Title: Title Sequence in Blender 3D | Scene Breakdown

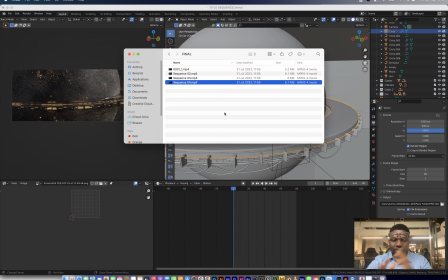[0:01]
Hey guys, so welcome to another YouTube video. I'll just be doing a little walkthrough of how I created these title sequence style videos in Blender.
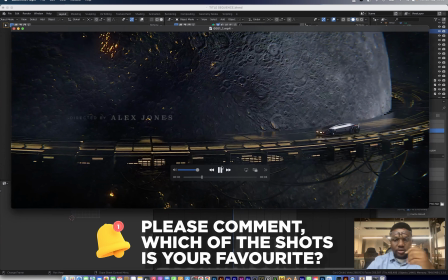[0:09]
This is the first one, just a simple scene. Please note that this is not the final video out of Blender.
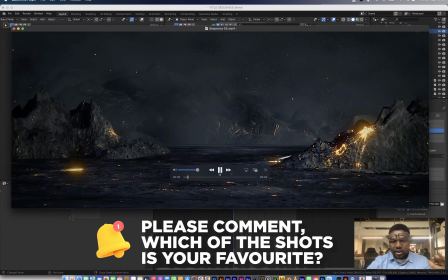[0:15]
Like, these were taken to Premiere Pro and processed and color graded to look like it's part of a whole system of title sequence.
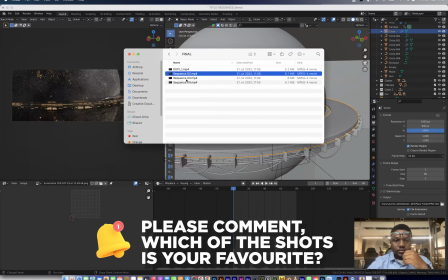[0:24]
This is the second. Then the third is this.
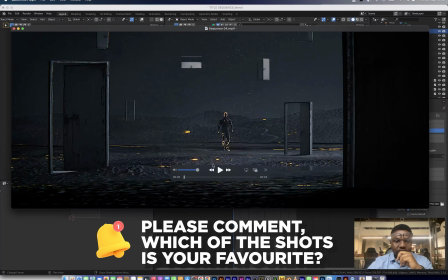[0:31]
While the last but not the least, which is actually my favorite, is this shot.
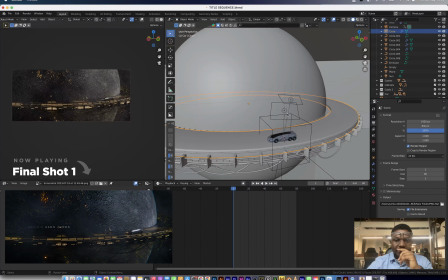[0:38]
Now, for the first shot, that's the one with the planets. What I have was just, I didn't create this planet. These planets are like assets that go from the internet. So I just placed this there. Then I created this mesh.
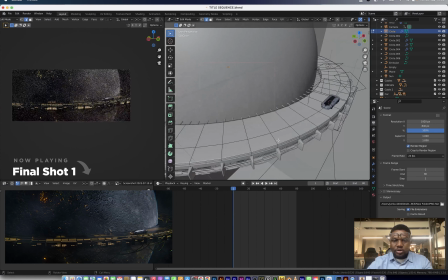[0:53]
This mesh will like really develop from a circle that I just extruded and just tried to detail things around that.
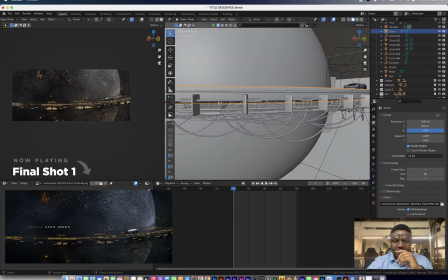[1:02]
This mesh under was just added to add a little bit more detail. This mesh, I want to see if that's a wireframe. Exactly, it's a wireframe. So it's just like a simple mesh, but then I subdivided and added a wireframe to it just to give it a little bit more detail.
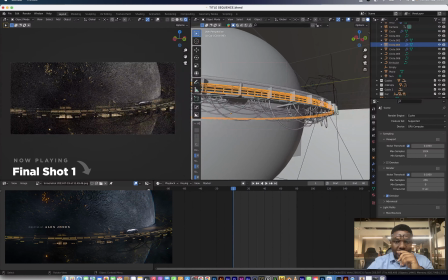[1:20]
To give a little bit more detail to the underside, we have some wires that are just leading to nowhere.
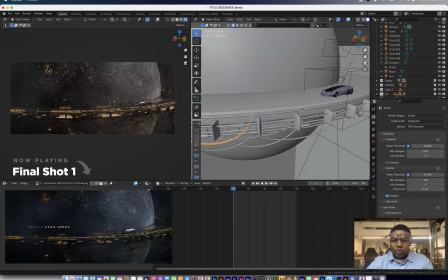[1:27]
It's just something that adds a bit more detail. So what happened with this clip is I just have this, but then just to give a little bit more life to the scene, you know, it's a space scene, just to give it a bit more life, I had this moving car. So it's just a car, not much animation to it.
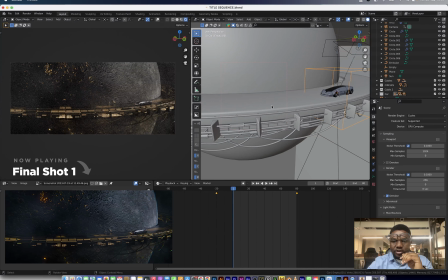[1:46]
I just parented it to an empty and then just animated along this.
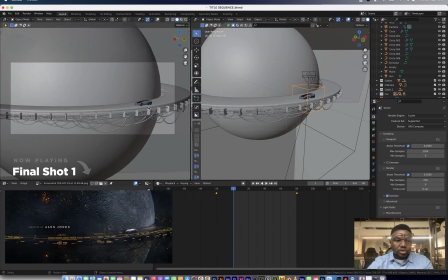[1:50]
Let me just play the animation in solid views so you understand what I'm saying. So that's it about this shot. I think another thing that adds to the shot is it has to be the light that I parented to,
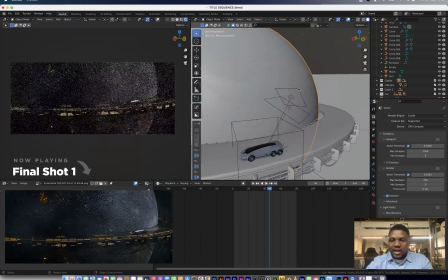[2:05]
you know, the car, so that the light constantly shines on the car. The lights, these two lights are parented to the car just to constantly cast light on the car and just give it a bit of definition in the whole composition.
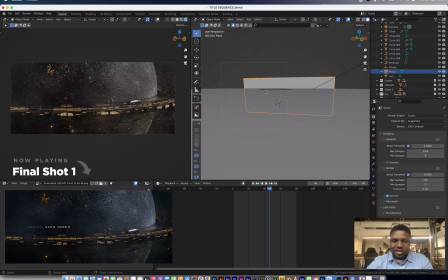[2:20]
For the background, I believe this is an image texture. Let me just check the material preview.
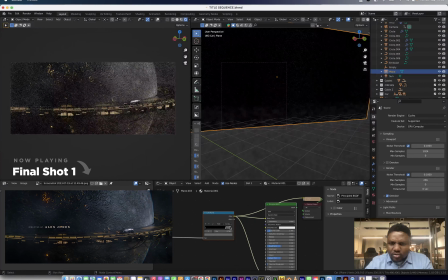[2:28]
Okay, so it's, wow. It's actually a noise texture. Let me confirm. It's a noise texture that I cranked up really high. Okay, that's impressive. So it's actually a noise texture in the background that I use as the sky.
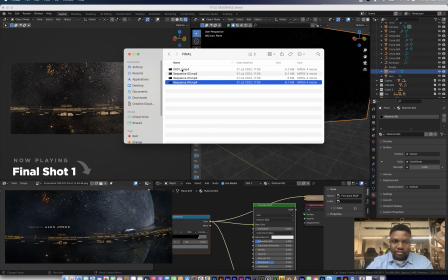[2:44]
So let me just play the final video again so you get an idea of what the final video looks like.
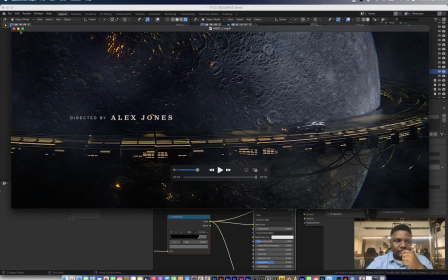[2:49]
So it was color graded to this, basically. All right, so to the next scene, let's move over to, oh my God, where is this?
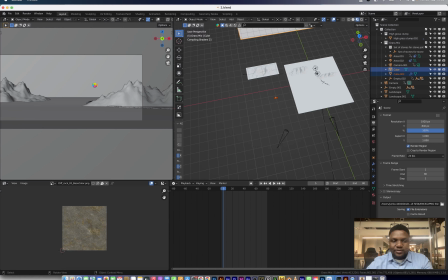[2:59]
We have, this is my least favorite of all of them because it feels very lifeless,
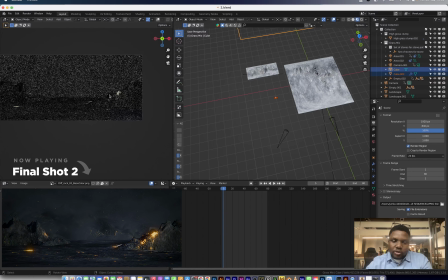[3:06]
bare bonish, and there's not really much going on the scene. So what I did was, what's this?
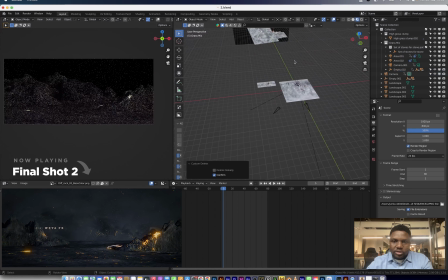[3:13]
Let me take out this volume.
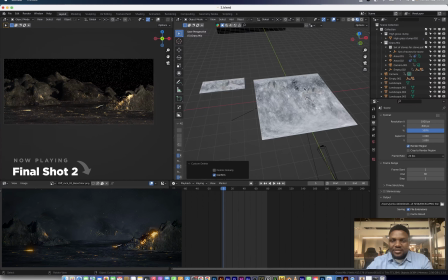[3:15]
Okay, so what I did was basically just fill out the foreground with some mountain assets,
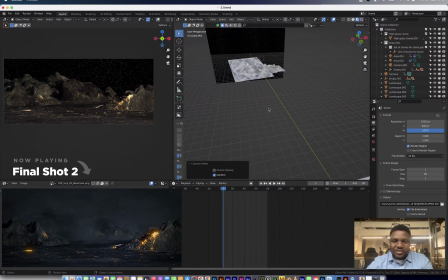[3:22]
and then the background also with some mountain assets. You can see the midground is completely empty. But I think where the excitement or a little bit of what brings out the shot is just this car that comes out from behind.
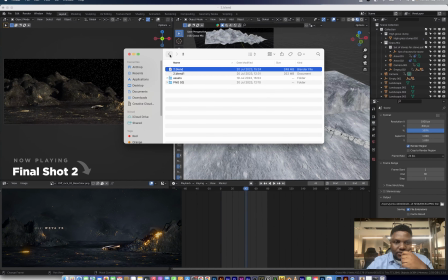[3:42]
Yeah, I think that's the only thing. And here's the final shot of the second sequence.
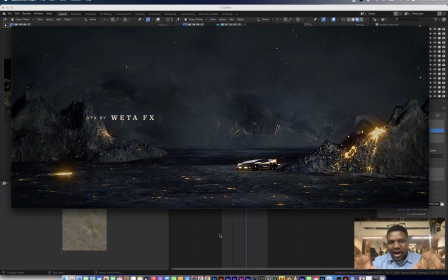[3:51]
So I think a lot of what's hiding this clip or making it look good is the volume and making it look like there are things and more things in the distance and things behind the mountain.
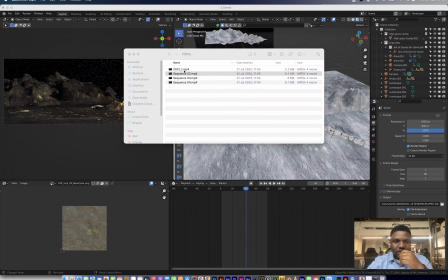[4:03]
That's the second shot. Let's move over to the third.
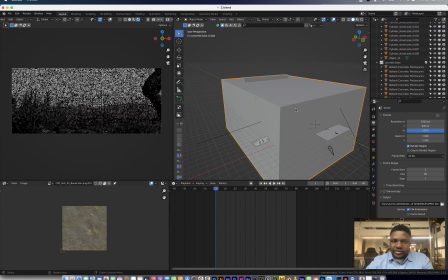[4:07]
This is something that I didn't even believe I could do, but I just kind of figured it out.
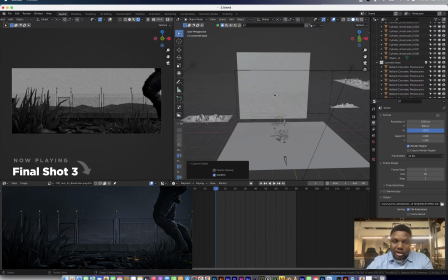[4:12]
I have nothing to do with the character animation that was gotten from Mixamo.
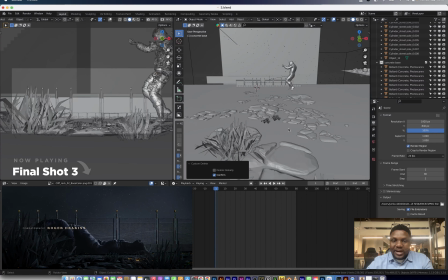[4:17]
So basically, the camera is so low to the ground. Let me for the camera.
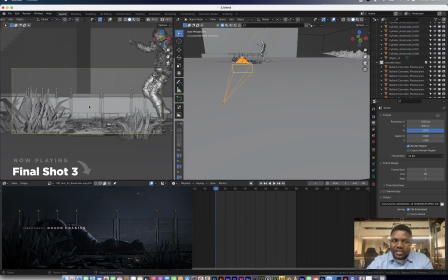[4:22]
The camera is so low to the ground that is actually catching this foreground of these flowers and stones. And then what happened was when I brought in this Mixamo animation, I just placed it there. We have, let me see what we have.
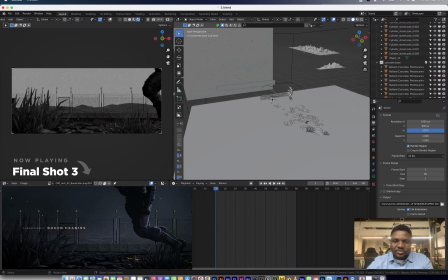[4:41]
We have this little barricade in the distance. And then we have this mountain texture. This mountain texture is basically, I think it should be an alpha input.
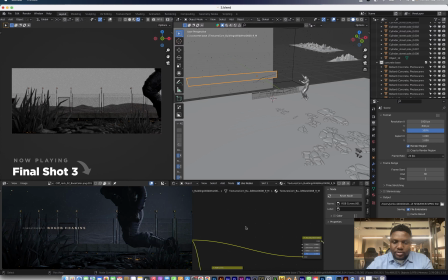[4:52]
Let me see. Something plugged into the alpha, yeah. Just something plugged into the alpha, and then we created a transparent mountain just to put something in distance.
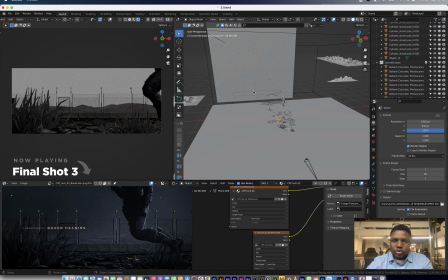[5:04]
And then also I think with all of these shots, something that ties all of them together again is
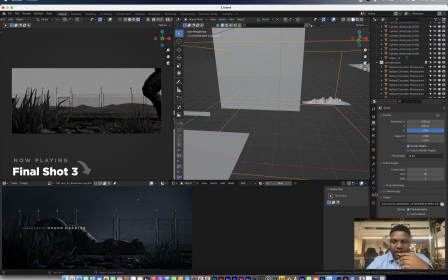[5:10]
I had a particle system, just a void emission texture, something that is just moving around to add more life to the shots.
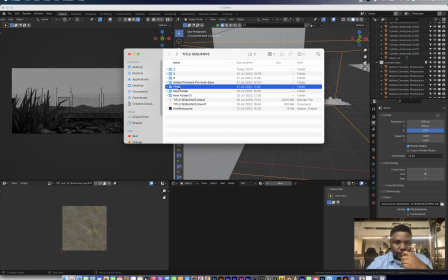[5:18]
You would notice it in this one when I played the third clip. So here's the third.
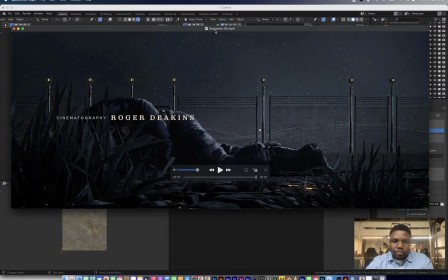[5:25]
If you notice, some fiery looking objects are moving horizontally and then vertically also.
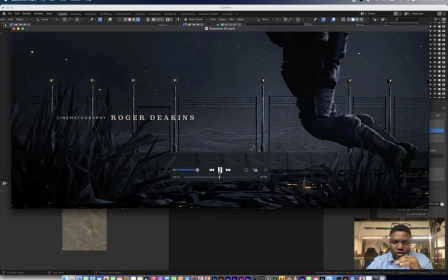[5:33]
So that was something that I added for all the shots, just so it looks like it's all put together.
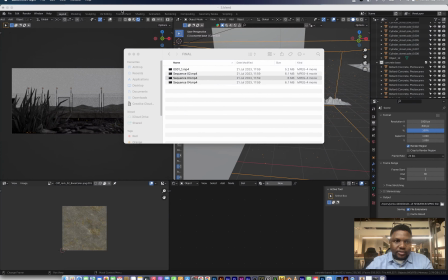[5:40]
And then last but not the least, my favorite of the shots, let's move over to the fourth.
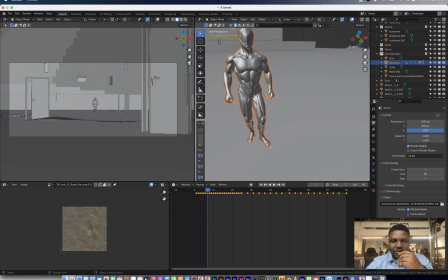[5:46]
So this, I got this character from Mixamo.
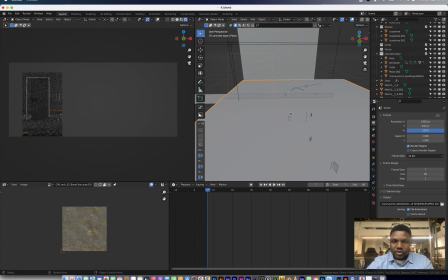[5:52]
I believe it's Mixamo. And then these doors, I added the doors, and then I have my normal alpha mountain texture on the distance.
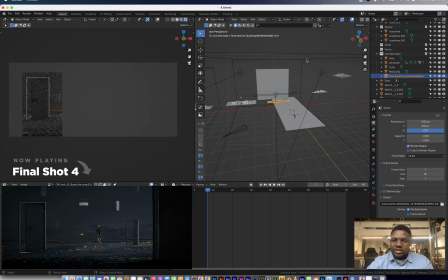[6:01]
Same thing, we have our emissive, this is a volumetric box, and then also some lights just to give some life to the scene, and that's basically the scene breakdown.
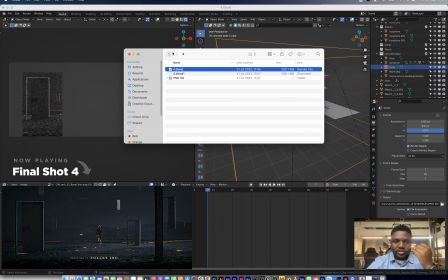[6:12]
Just something simple, but then I used it to create these shots, this last shot.
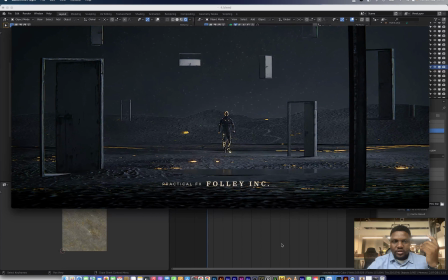[6:21]
Yeah, this one. So the doors, most of them are in the distance, most of them are looking like they're up the hill. Some it's really close to the camera. I think what I would do differently with this shot is probably I would focus in on this character a bit more,
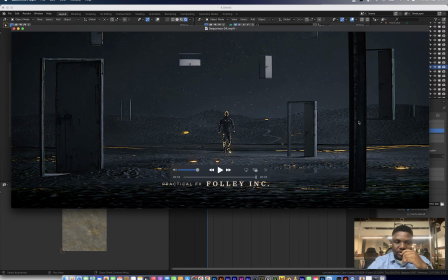[6:40]
and then put all of these foregrounds maybe out of focus. We have a lot of things in focus, and it's kind of messed up the shot. So that's it, guys. So long, and until I see you in the next one. Peace.